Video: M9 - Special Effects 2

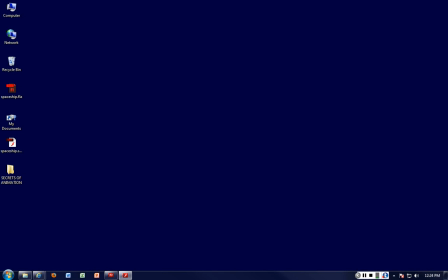(0:02)
So moving on now, let's have a look at this. How would you create that? So let's do this again. How would you create a panning zoom effect?
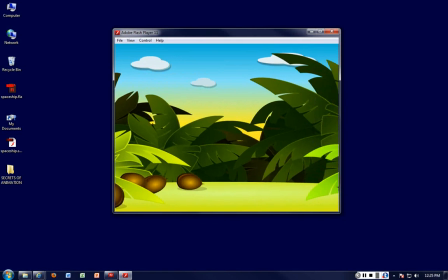So you could start your animation with something similar to that, and you kind of zoom in, and then your animation or whatever storyline you have set up kicks in.
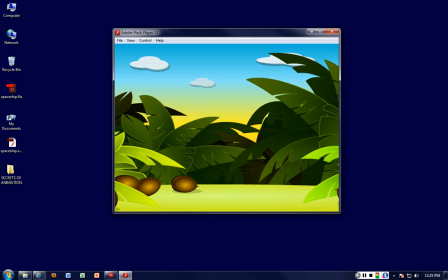(0:38)
And you can see at the same time the clouds are moving too.
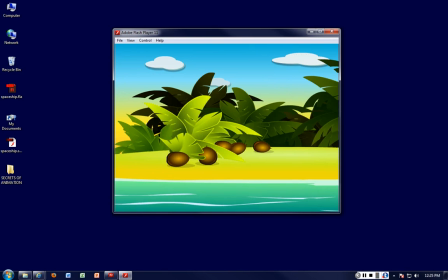(0:43)
It's similar to what we already did with the looping background, but slightly different.
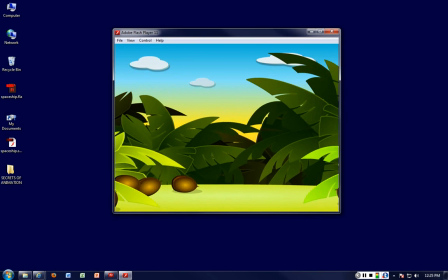(0:53)
So try to pull a background.
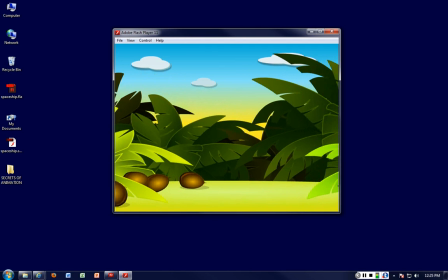(0:55)
You can pull lots of backgrounds from online and see how you could utilize this or something you may have already created for your final project.
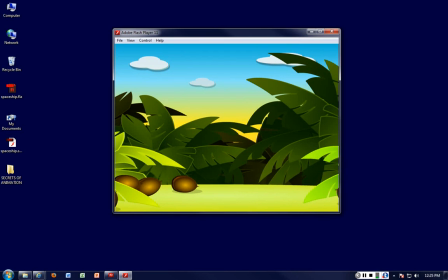(1:03)
How would you have that? So generally, right at the start of your animation, you may want something like this.
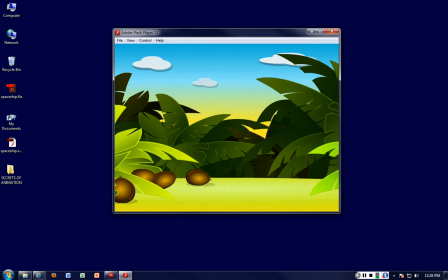(1:13)
So it looks nice and clean, crisp, and it zooms in.
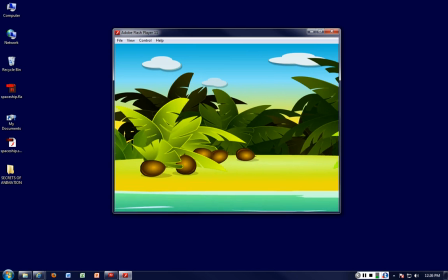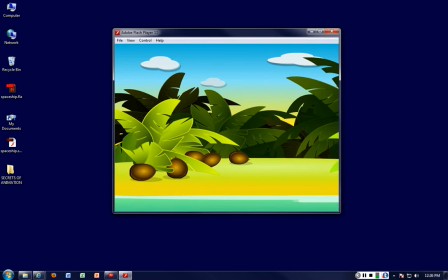(1:21)
So you need to think, how many layers are there? How is it actually zooming in?
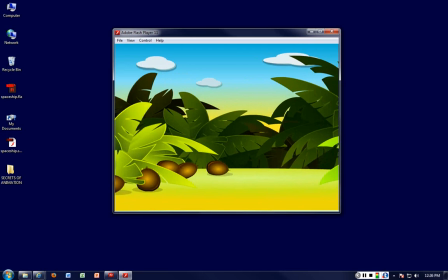(1:27)
It's actually the object that's coming forward as opposed to the camera, or you could say this is the area of the camera zooming in, giving you the effect
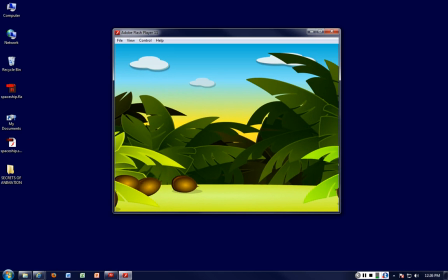(1:40)
that it's a camera that's zooming in, but that is not the case. So I'll give you the next 15 minutes, see if you can pull something from online.
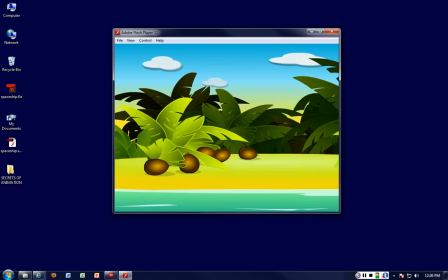(1:49)
So all you need is generally just 2 layers. 2 layers.
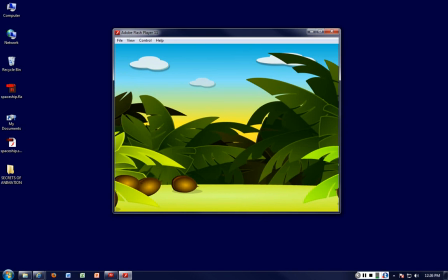(1:54)
You just work with the front layer. How would you do that? So I'm going to pause the video, then we'll go through the solution.
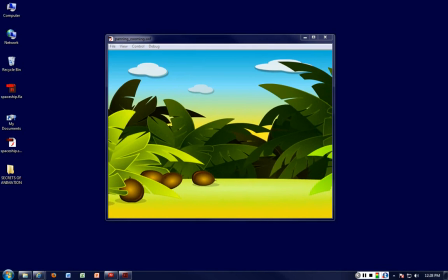(2:06)
So one thing, the key component when you're creating, it's not just the background that's zooming in,
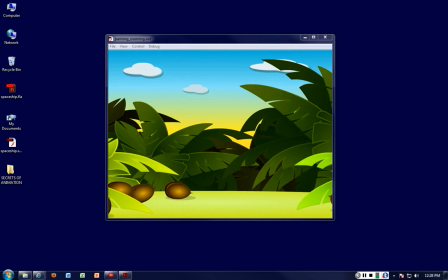(2:13)
it's also the gradients that are being utilized on the different objects.
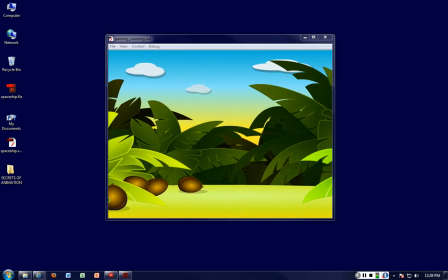(2:18)
So you could see the shade here, and then it gets lighter. That gives you more of a 2D type of object rather than a flat symbol.
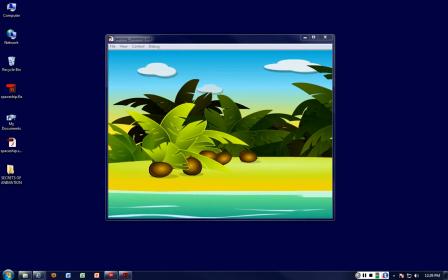(2:26)
So when you are creating any object, be it a background or a sprite or a character,
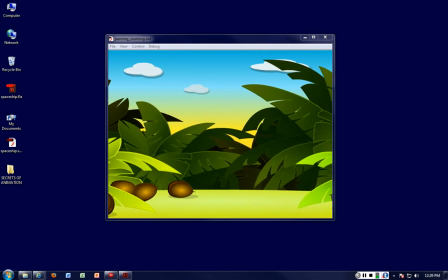(2:31)
try to ensure that you have the gradients, you're utilizing the gradients effectively.
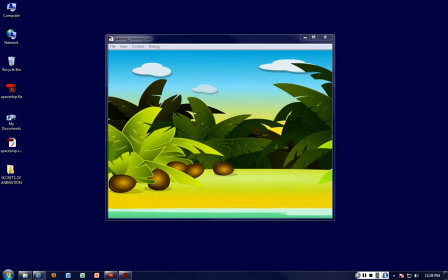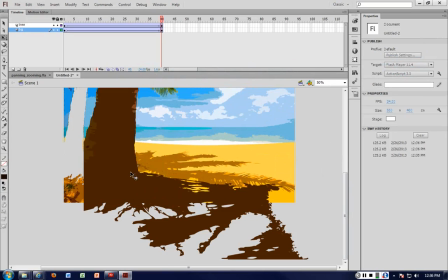(2:43)
So I've taken an image and I've traced the image and I've got split into 2 layers.
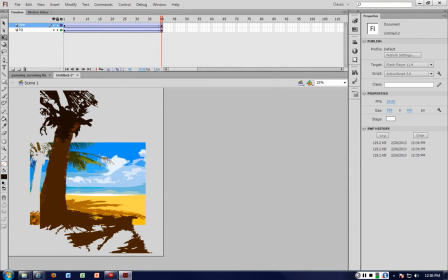(2:48)
Of course, it does need much more work. So I've got the background there.
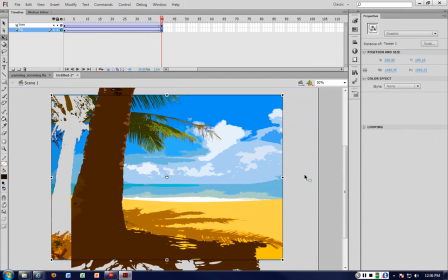(2:53)
It's just a huge, large-scaled image, and then I have the tree.
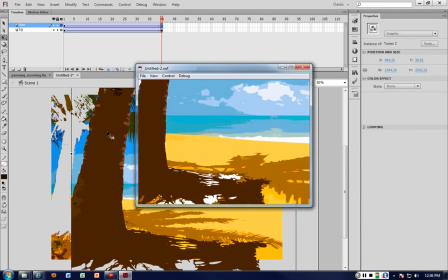(2:58)
And each time you kind of zoom in, you can see the tree kind of goes to the side.
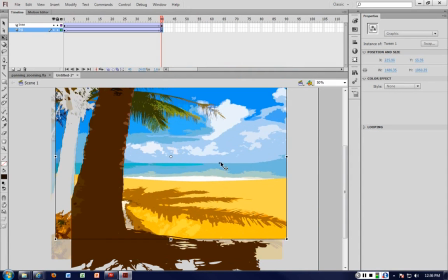(3:04)
This generally, I've actually put it to the side so that the section that I've taken out doesn't appear within the image.
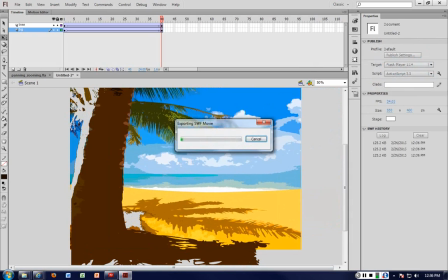(3:12)
So that's why I put it there. But you could see what that can do. It's slightly faster, so I may need to slow this down. So stretch it out to make it look a bit more cleaner.
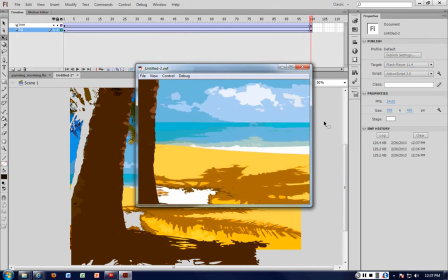(3:28)
Kind of a slower transition. And of course, I'd need to get rid of those white sections. You can see how easy that is. And the image I actually took, this was the original image.
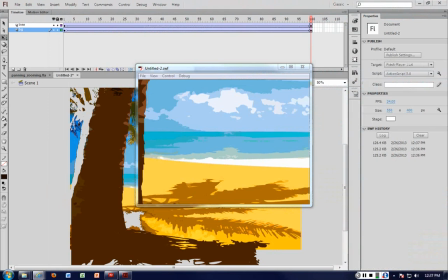(3:44)
So I copied it, traced it, and dumped it onto my stage.
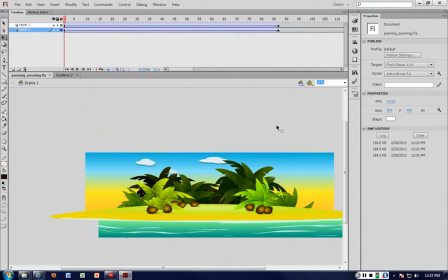(3:52)
And with the other example, it's no different.
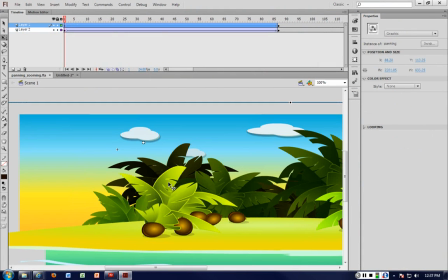(3:54)
Of course, it took much longer to create this image with the different gradients and the colors.
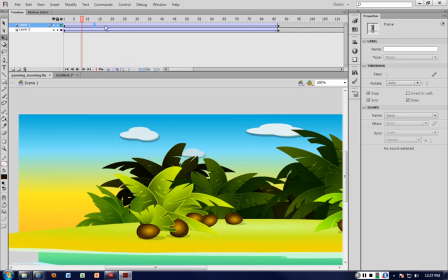(4:02)
So it's the same thing we're doing. So what's happening is the front, which is at the front, that's actually zooming in.